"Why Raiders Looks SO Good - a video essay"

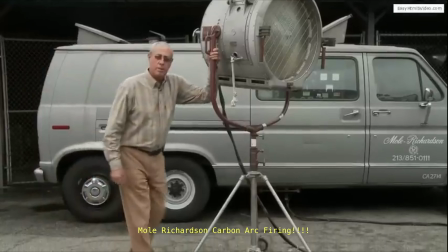Now, put yourself in a world before LED film lights.
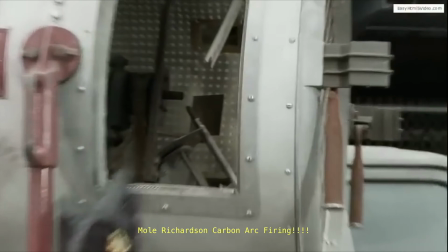To get enough light to shoot with a deep focus on relatively slow film stock with huge hot lights,
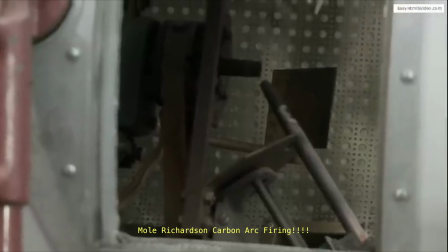just an insane process which contributes immensely to the vibe of the final product.
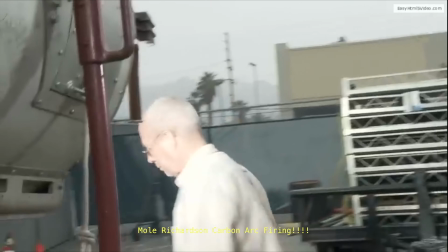Okay, taking what you know now and apply it to what you see in Raiders.
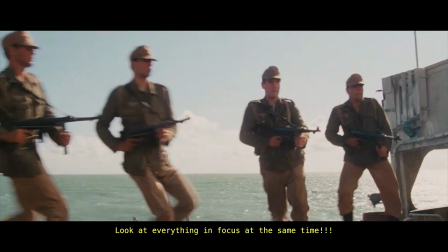Slocum and Spielberg intentionally used deep focus for huge portions of this movie to simply capture the grandeur and action happening in each frame.
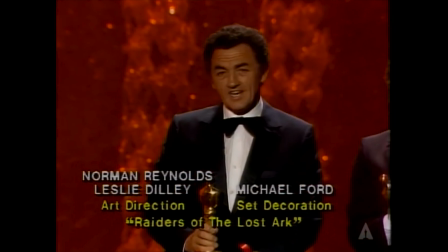This film won 4 Academy Awards for Best Art Direction, Set Direction, Best Sound, Best Film Editing, and Best Visual Effects.
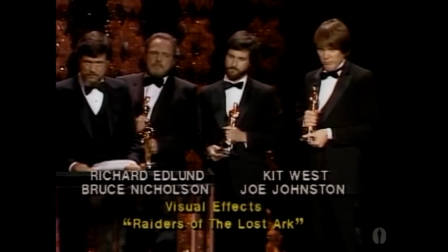It was nominated for Best Cinematography, but it was beat out by the film Reds, shot by Vittorio Storaro.
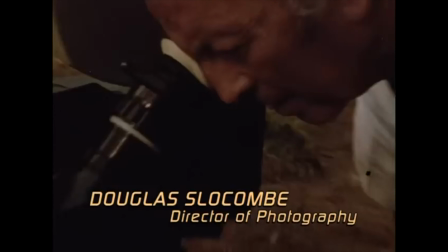Thank you very much.
Regardless, what a great example of film as a collaborative medium.
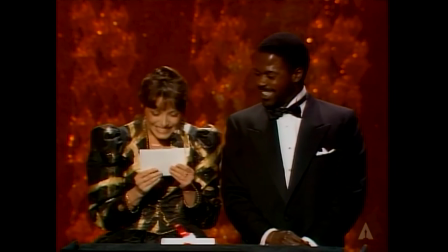Raiders wins Best Set Direction. The winners are Norman Reynolds and Leslie Dilley for Raiders of the Lost Ark.
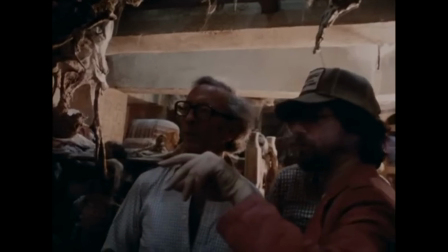I would be willing to bet a lot of money that if Slocum hadn't shot a lot of this film with deep focus, that probably wouldn't have happened.
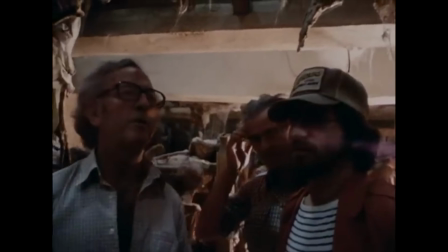Why? Because you wouldn't be able to see it. This trend of throwing every lens wide open and shooting these blurry messes is cool and all,
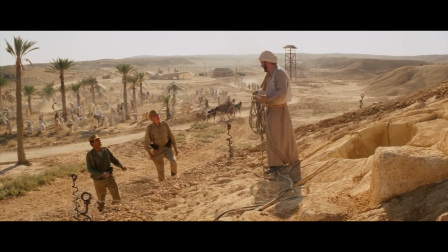but I have such an appreciation for the craft and artfulness of closing down and showing everything.
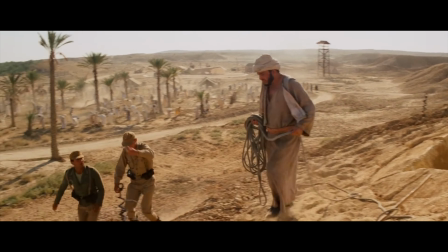It lets light shine, lets set deck shine, lets actors perform without insane marks they need to hit,
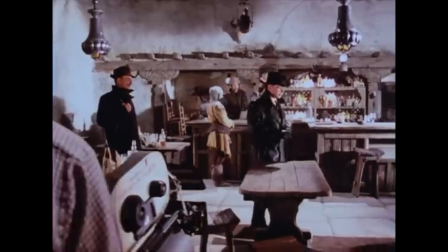so the poor first AC sweating in the corner doesn't need to hit their insane marks as precisely.
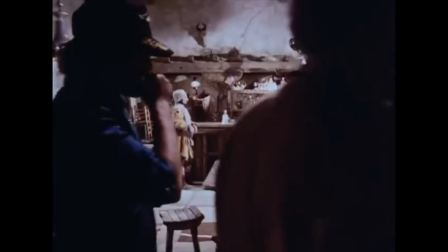This being said, I don't think a shallow depth of field never works. Look at the White Lotus, for example.
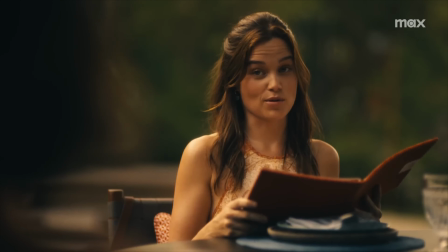While some of the shots, I think they went a little too shallow, where they almost feel like green screen.
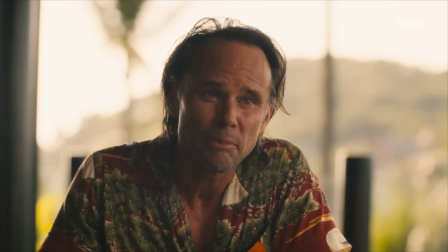You look at most of that show, and I think they use depth of field excellently as a tool to tell that story.
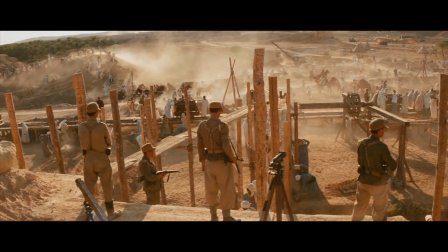I'm simply stating my appreciation for how a deep focus is used to tell this story.
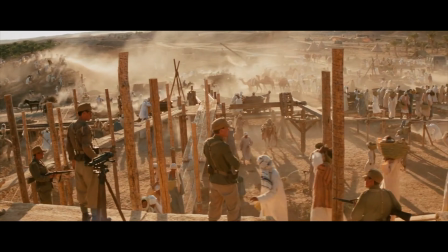Combining all of these techniques, you get this beautiful gem of a film.
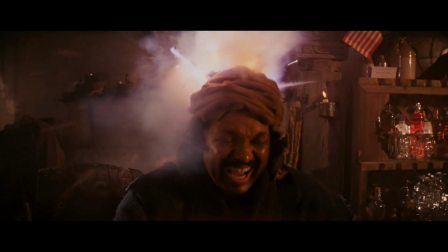A true nostalgia bomb for me, and I'm sure many others, and a lovely example of film as a medium. If you also love this movie, consider subscribing, liking, and commenting on this video because it helps out a ton.
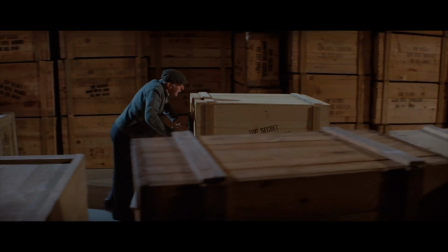I hope you're having a wonderful day. Okay, bye-bye.